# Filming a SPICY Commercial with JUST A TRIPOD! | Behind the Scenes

All right, today's challenge. No sliders, no gimbals, no hands. Today I am announcing the tripod only challenge and it's exactly what it sounds like. This means no epic handheld b-roll, no sliders, no jibs, no dollies, none of that stuff.
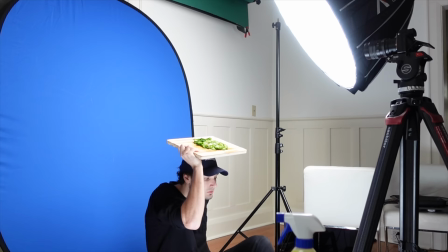This is all done on a tripod. The thinking behind this challenge is that if we add yet another limitation to how we make our videos,
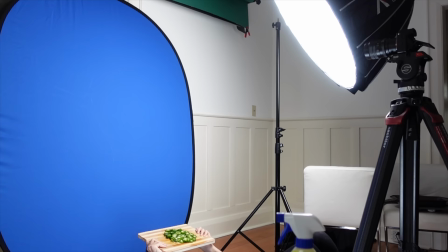this ends up forcing us to get more creative and come up with new ways or learn new things that that can actually make our videos better. So today I'll be shooting a spec ad for Philadelphia jalapeno cream cheese. I'm not sponsored or being paid by Philadelphia at all, but I do like your product.
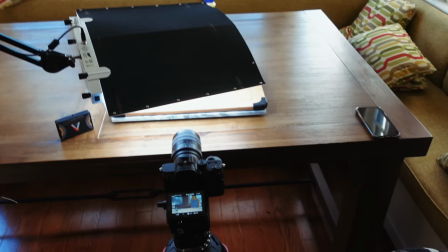So if you're watching this, but with all that out of the way, I think it's about time we start the challenge. So let's get shooting.
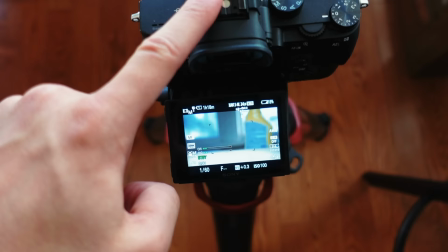Now we're gonna start filming our intro and I'm just gonna give you an overview of our gear here. This is the Sony a7 III with the Laowa 60 millimeter macro lens.
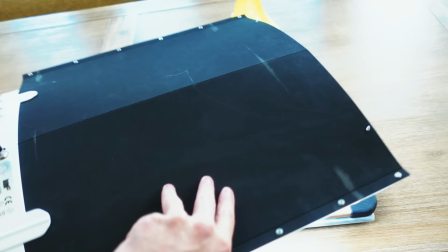This light right here, this is the Lowell Ego LED.
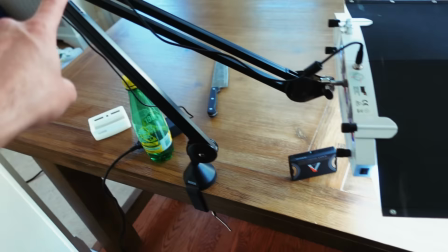This is a desktop light, as you can see by the feet on the bottom here, but I actually have it mounted to a microphone boom arm stand thing to the desk.
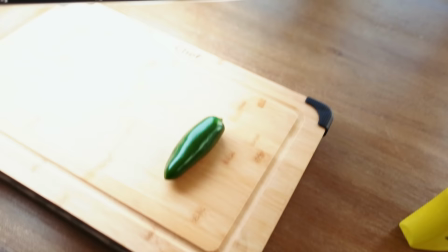We've also got this little Aputure MC light. This is going to be used to create some ambience in our shots.
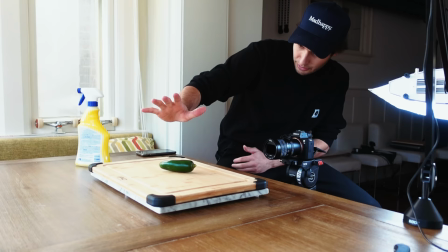And then of course we have our cutting board and the natural light coming through the window in the back. I think that looks pretty good.
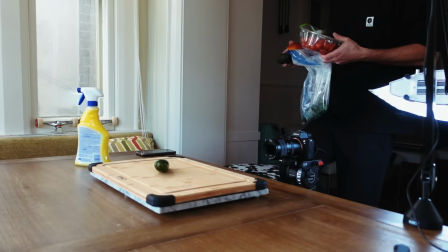Actually, this pepper is kind of scratched up. I'm going to see if I have a better one.
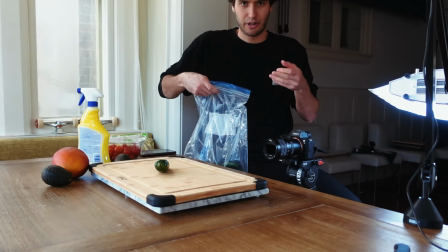All right, I'm back with more peppers, but also got some other ingredients that I can throw in the background for a little bit more depth.
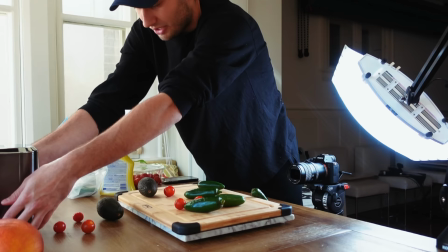Now I'm also going to put some appliances in the background so that it kind of looks like a kitchen. As you can tell, we're not in a kitchen right now, but we want it to seem that way.
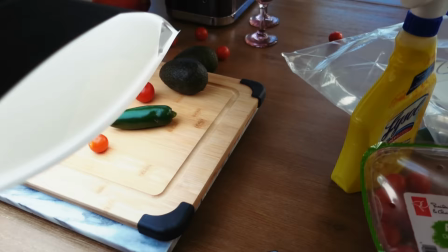So a couple glasses and a champagne bottle in the back because why not? So here is what everything's looking like in place.
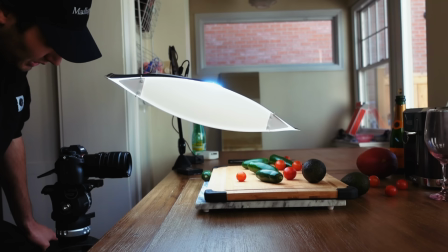And this is what the shot looks like. All right, the camera's rolling right now and we're just going to leave it for about 20 seconds.
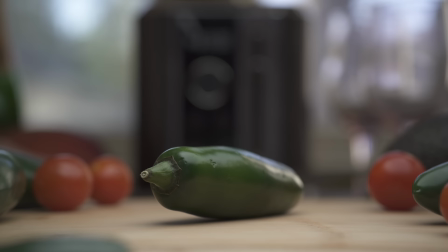Exactly, that's just a bit slower.
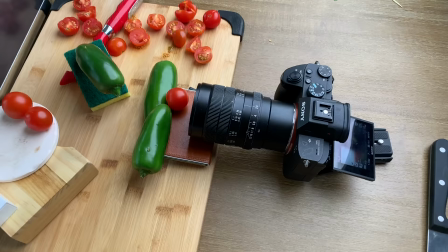I think that was good. And then with your left hand, just reach in and grab it. Same setup, LOWA 60 millimeter.
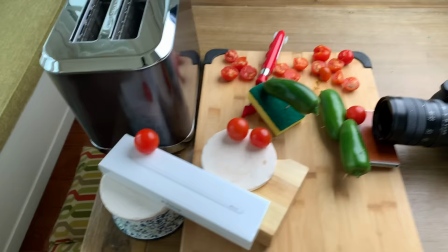This is F2.8 and it's pretty close up. So it's gonna be quite the macro shot. My Apple pencil showed up.
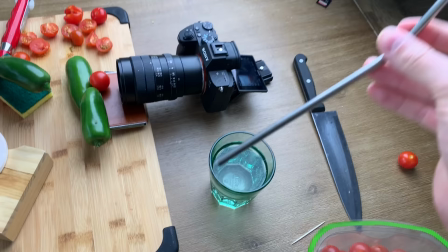I'm excited to use that, but we'll save that for another day. And now what I'm gonna use is this glass of water as well as this straw right here.
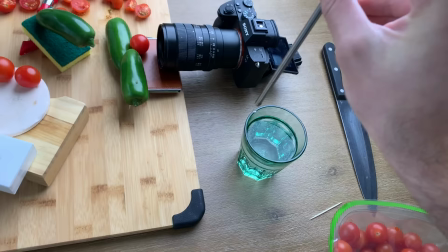And if we dip the straw in the water and take our finger like that, we can actually make water droplets.
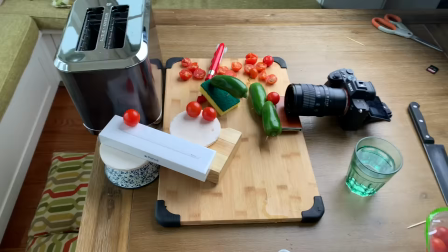So that's what we're gonna do right now. And hopefully it goes well.
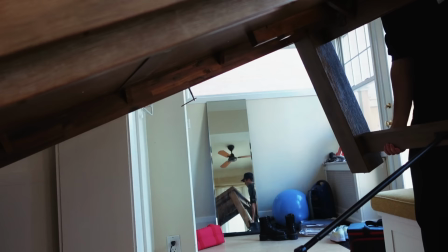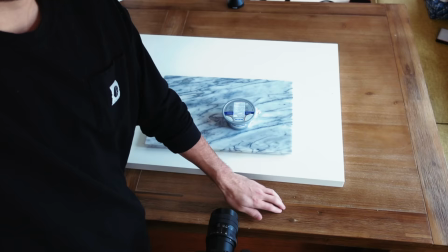All right, so I've got this white board here. This is going to appear like it's a kitchen countertop and we're not going to see the wood of the dining room table like we did in the pepper shot.
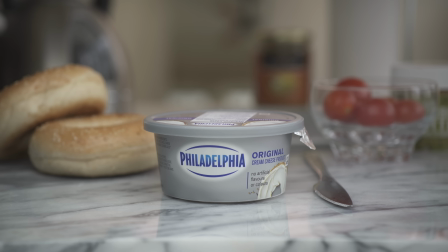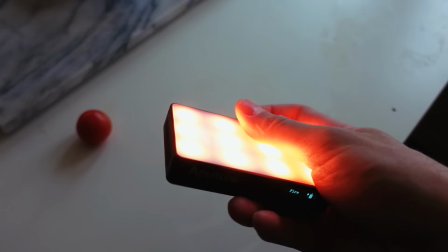And now we're going to come in with this little Aputure MC light. This has a bunch of different modes and special effects.
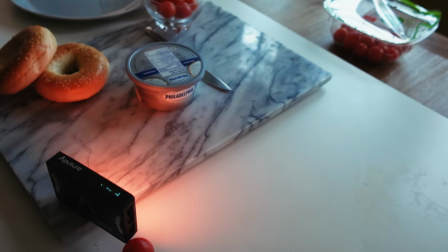I'm going to set it to the fire setting so that it kind of flickers this orangey hue.
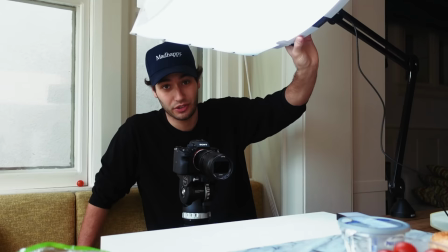All right, now when we crossfade those two clips together, we should get something that looks a little dramatic and kind of funny. and hopefully that works out. Okay so watching this little intro back that we just shot I think it does get the point across but it feels a little bit more like a concept rather than something that would be in an actual commercial so just something to keep in mind when we're watching this is that it's not supposed
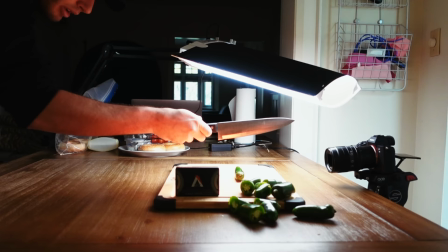to be perfect it's more or less about the concept.
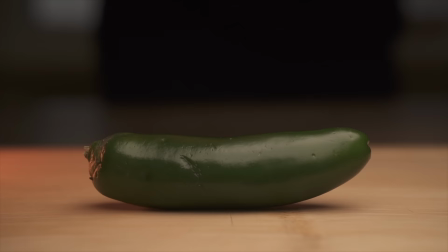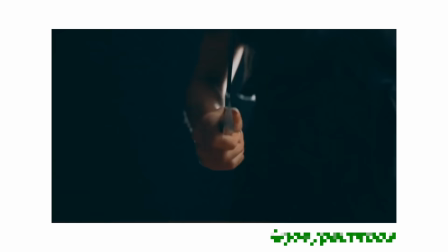Okay so I think I got a shot of the pepper chopping in half that I like and the next shot is going to be more of a top-down angle This shot's actually inspired by Joey Palm Roos.
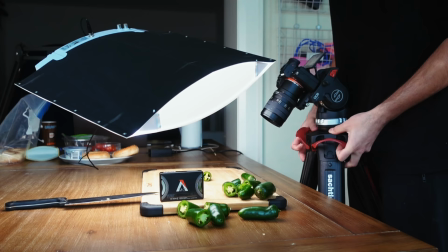I hope I'm saying that right.
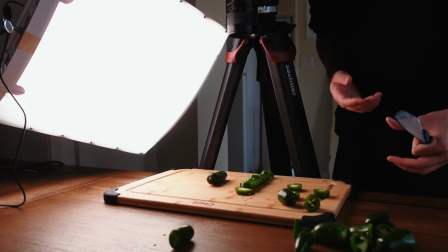So pretty much if I'm understanding this correctly, what Joey did in his shot is he held the knife over the pepper and then rotated it over the slices. And then he keyframed in a horizontal slide in post. So that's what we're going to attempt right now. And hopefully it works out.
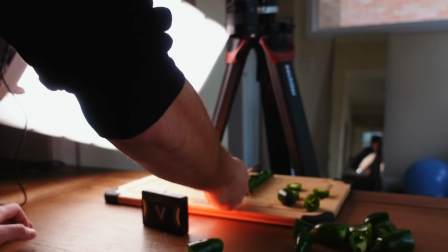Damn, I actually kind of like that shot. Big shout out to Joey Palm Roos for that idea.